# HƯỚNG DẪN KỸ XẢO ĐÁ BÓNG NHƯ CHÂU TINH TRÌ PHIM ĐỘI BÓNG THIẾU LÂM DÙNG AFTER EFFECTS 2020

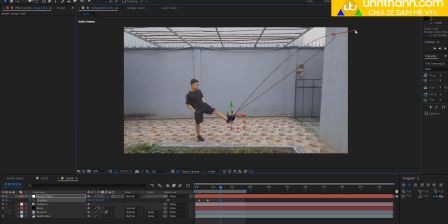19:27 Cảnh nhịp này lên Thì mình sẽ để anh Để mà chọn cái rau này Đó Và đến vị trí này thì cái bóng mình nó dăng đi Rồi Mình sẽ kéo về điểm đầu Và mình cho cái bóng mình nó sẽ
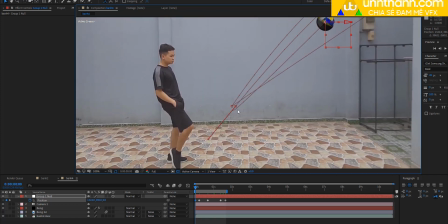19:43 Từ trên cao nó đưa về Như thế này Và cái rau này mình không muốn thì các bạn để ctrl an Ctrl an và kích vào đây Mình sẽ bẻ cái rau này đi
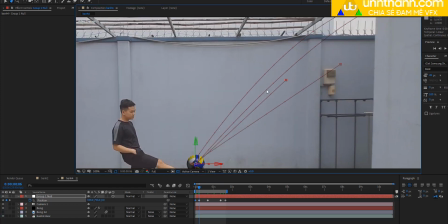19:54 Rồi rồi Tại cái vị trí điểm này các bạn muốn cho nó có cái đâu để các bạn để cong thì các bạn để control anh thích vào đây thì nó sẽ có hình thành điểm rau này rồi bây giờ mình xem nha
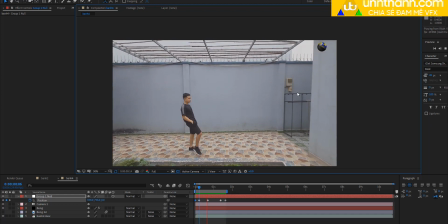20:05 bầm bầm đó cả thấy không y chang như là là 2D hồi nãy mình làm đúng chưa Rồi thì tương tự như vậy thì trong quá trình này thì bây giờ thì cái phần chuyển động thì cứ giờ các bạn làm thôi được không rồi bây giờ là cái cái phần rotation bây
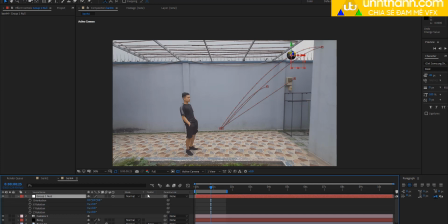20:23 giờ mình sẽ đi cho nó ra tôi xin này tại vị trí này mình muốn cho nó quay quan trọng như thế này mình sẽ cái kia này bạn đặt tham các bạn tắt các blog đây nha tắt tiếng Việt đi 750 chẳng hạn và copy những thông số này mình bắt đều
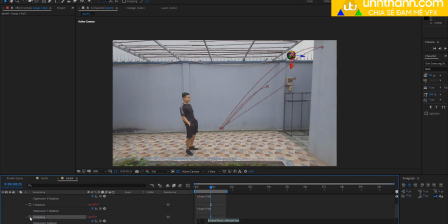20:41 cho cái phần 30 tại vì 3D nó được quyền 30 mình phải xài triệt đế thì nó rồi thì quá trình bỏ bóng nó Nó sẽ quay liên hồi này các bạn thấy không? Đó. Cái quả bóng của mình nó sẽ tự nhiên hơn. Nó sẽ quay liên hồi như vậy. Nó sẽ quay liên hồi.
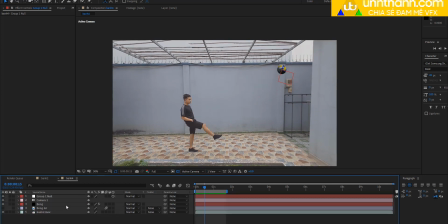20:54 Rồi trong quá trình này, mình sẽ tiếp tục bật cái Motion Blur lên. Và kích Motion Blur cho cái quả bóng này thì nó sẽ rất là tự nhiên. Đúng chưa?
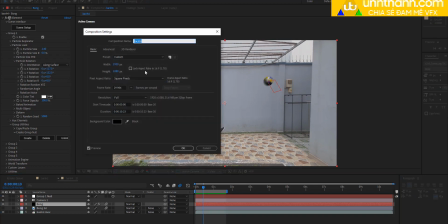21:08 Đó. Nếu các bạn muốn tăng tham số Motion Blur, các bạn nhấn Ctrl K, Advanced, tăng tham số này lên thì Motion Blur nó nhiều hơn.
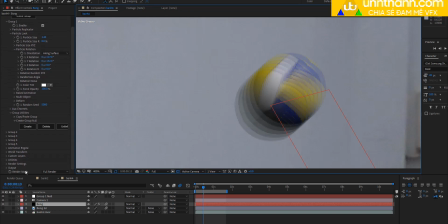21:17 Rồi cái đoạn này là nó bị nó bị noi nó không đẹp thì các bạn phải vào bên trong phần rendering nè Các bạn xếp motion blur này các bạn đẩy cái này lên
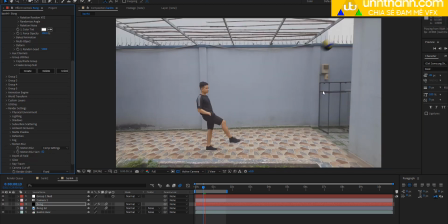21:26 Đó để cho nó mượt hơn Mà như vậy là chúng ta hiểu được cái kỹ thuật làm cái bóng theo phong cách cho tinh trị Rồi sau khi làm đến công đoạn này rồi Thì mình sẽ quan sát lại các bạn phải làm 10 giây nha Thế các bạn thì các bạn phải làm 10 giây Mình sẽ làm view cho các bạn dễ hiểu thôi
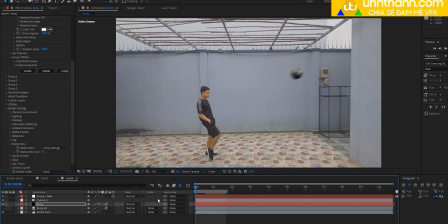21:47 đây
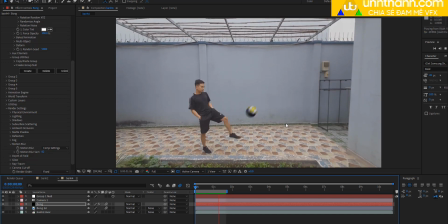21:53 đó sau khi mình làm xong rồi á thì bây giờ mình sẽ mình sẽ bắt đầu làm cái công loại tiếp theo là gì mình sẽ quan sát
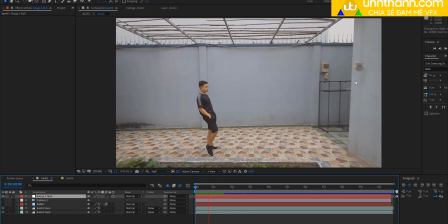22:00 cái phần file của mình phải nội của mình thì còn thấy không có nghĩa là nó có nó có cái bóng nó có cái bóng
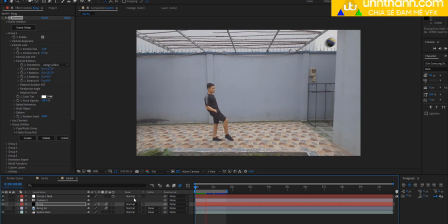22:06 tường ngay đây thì bóng tường thì mình sẽ làm giá bằng solip thôi nè Ừ tại vị trí này tại vị trí bóng này vô đây đúng không
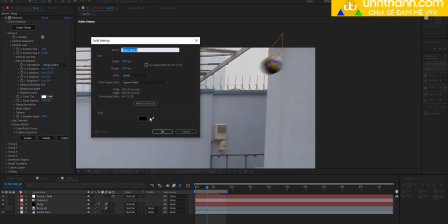22:15 mình sẽ vẽ một cái solip dài sẽ vẽ một cái solid để dưới cái bóng này sẽ
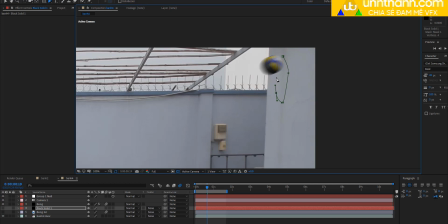22:25 vẽ cái này Đây là cái bóng của mình cần làm bây giờ mình muốn cái bóng như hình dáng như thế nào thì mình vẽ thôi bật này lên nó nằm dưới cái bóng nha anh sẽ feeder cái này lên nhấn F để feeder và giảm opacity của nó xuống ví dụ vậy đi vậy
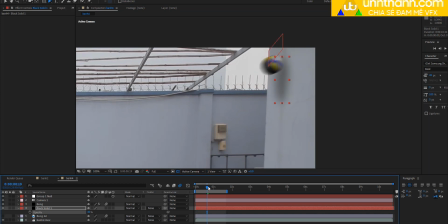22:42 cũng thì nó cũng tạm rồi khi nó đổng vào tường đổng vào tường này đổng vào tường nè Đấy thì mình sẽ dịch chiến với vị trí nó trên chung cái bóng mà đây đây nó được một tường rồi và mình sẽ xếp cái opacity cho nó t về
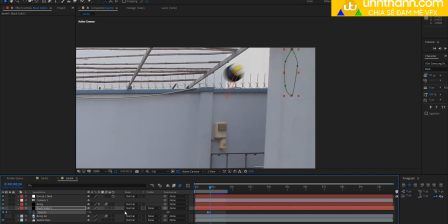23:00 đây thì cái này đến đây thì nó mắc bằng không cho nó mắc tương tự như vậy Vậy thì trước khi cái bóng vào thì cái này phải opacity nó bằng 0